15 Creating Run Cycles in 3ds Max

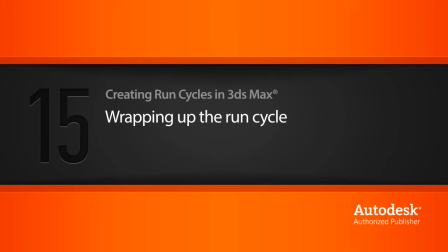1s
So our run cycle is essentially finished. We just need to check it once more, making sure everything is solid before we can call this animation complete.
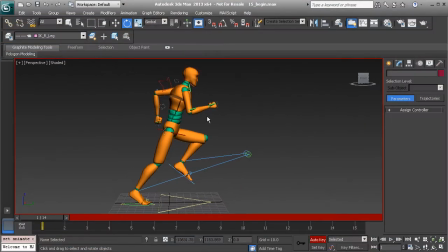12s
Now when we get to this step, we just want to check the entire animation from multiple views. So let's just go ahead and play it back and just take a look at everything from the side view, getting great results here, the back view.
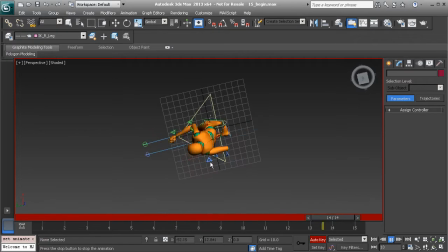30s
Alright, we can go ahead and take a look at our top view. It looks very nice and fluid. Very exciting. We wouldn't have to check the bottom view. You can if you like, but it's not necessary.
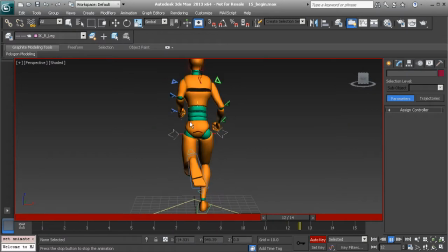43s
But coming back to the back view, you can see here the hips seem pretty rigid. Everything else is moving very fluidly and in a very organic way, but it seems like the hips are restricted right now.
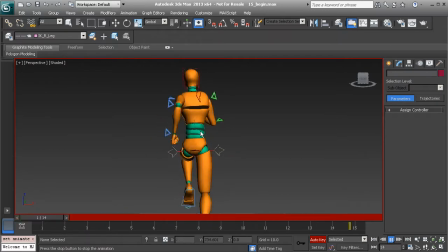59s
And to fix this, all we need to do is add a bit more animation in the tilt axis. So let's go ahead and grab the hip control, and here's how this works. When we reach our down position on around frame 5, you can see, alright, we have one leg planted, one leg up.
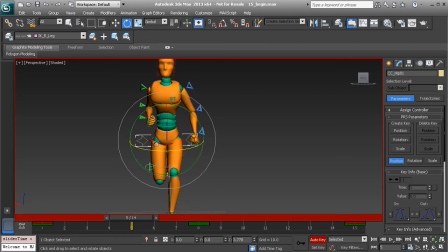79s
Now the way the hips work when they tilt is, imagine if the hips were supported by pillars. If one side had no pillars, the hips would tilt and fall in that direction, and that's what we want to do here.
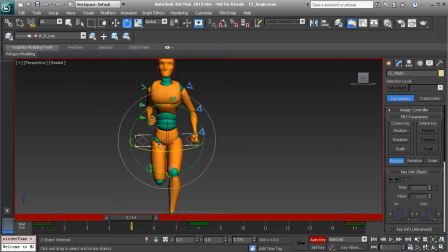96s
We just want to have them tilt in the direction of the foot that is up, that is not contacting the surface right now. So on frame 5, we'll go ahead and rotate the hips down just slightly. Alright, great.
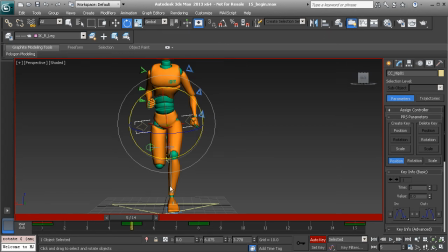112s
And then from there, we can take this value that we used of about 6. We could always round that out. It's close enough. And we can go to frame 12 and put in the reciprocal here in the y-axis of -6.
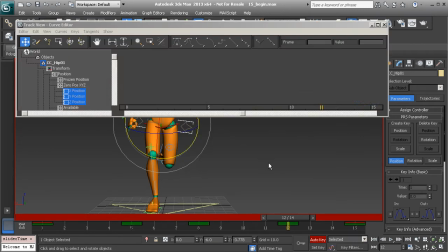128s
Okay, from there we can head over to our curve editor and do a little bit of cleanup work. So in the x-axis, we can go ahead and clean up our keys. Here's the y-axis. Before we get to that, let's go ahead and take a look at our z-axis just to clean up all of these keys in between.
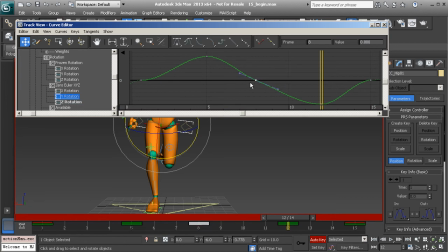147s
And now we can spend time cleaning up our y-axis by getting rid of the keyframe on 8, grabbing the keys on 1 and 15. We've done this already. Let's go ahead and use set to smooth. We can go ahead and drag our keys down, and then use set to spline.
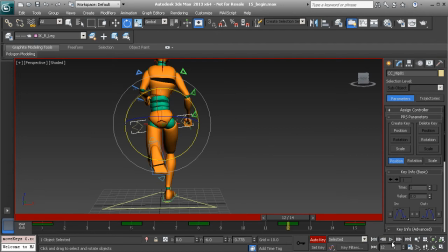166s
Alright, so if we were to take a look at the hips again, you can see that, alright, that's pretty cool. Now they really feel a part of the character. They don't feel so robotic.
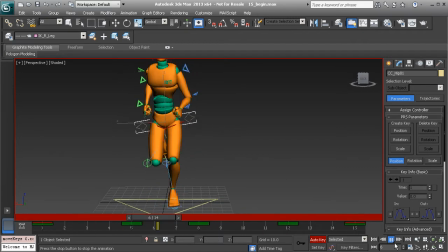181s
Now, I think the movement is pretty nice. It might be a bit too much, so if you wanted to, you could always decrease the movement very easily.
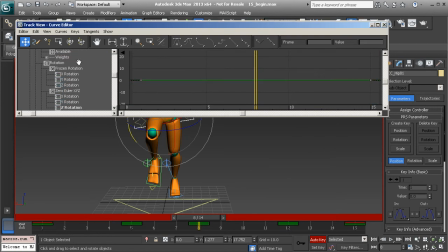189s
We can go to our curve editor, head over to our rotation Y track, and here's what I'd do first. I'd go in and select the keys on 1 and 15 and choose set to smooth, so that as we start to tweak the keys that surround these, or the keys in between,
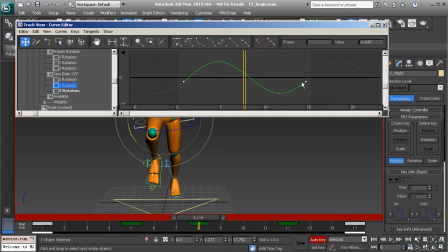207s
instantly the tangents on 1 and 15 will be adjusted. So from there we can go ahead and select our 2 keys right here in between. We'll go to our value field,
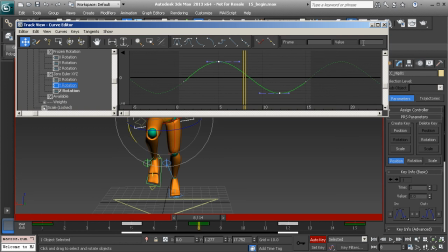220s
and we can try dropping the value to about half the amount, so we can go ahead and use an expression of n times 0.5.
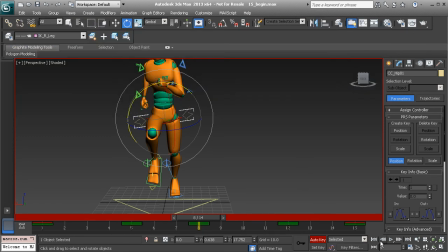230s
Alright, great. So let's go ahead and take a look now. That's much better. Alright, so from there we can go to 1 and 15.
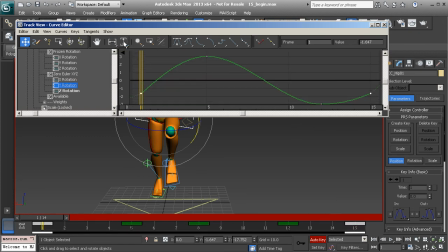240s
Let's go ahead and zoom in to our F-curve using the extends tools at the top.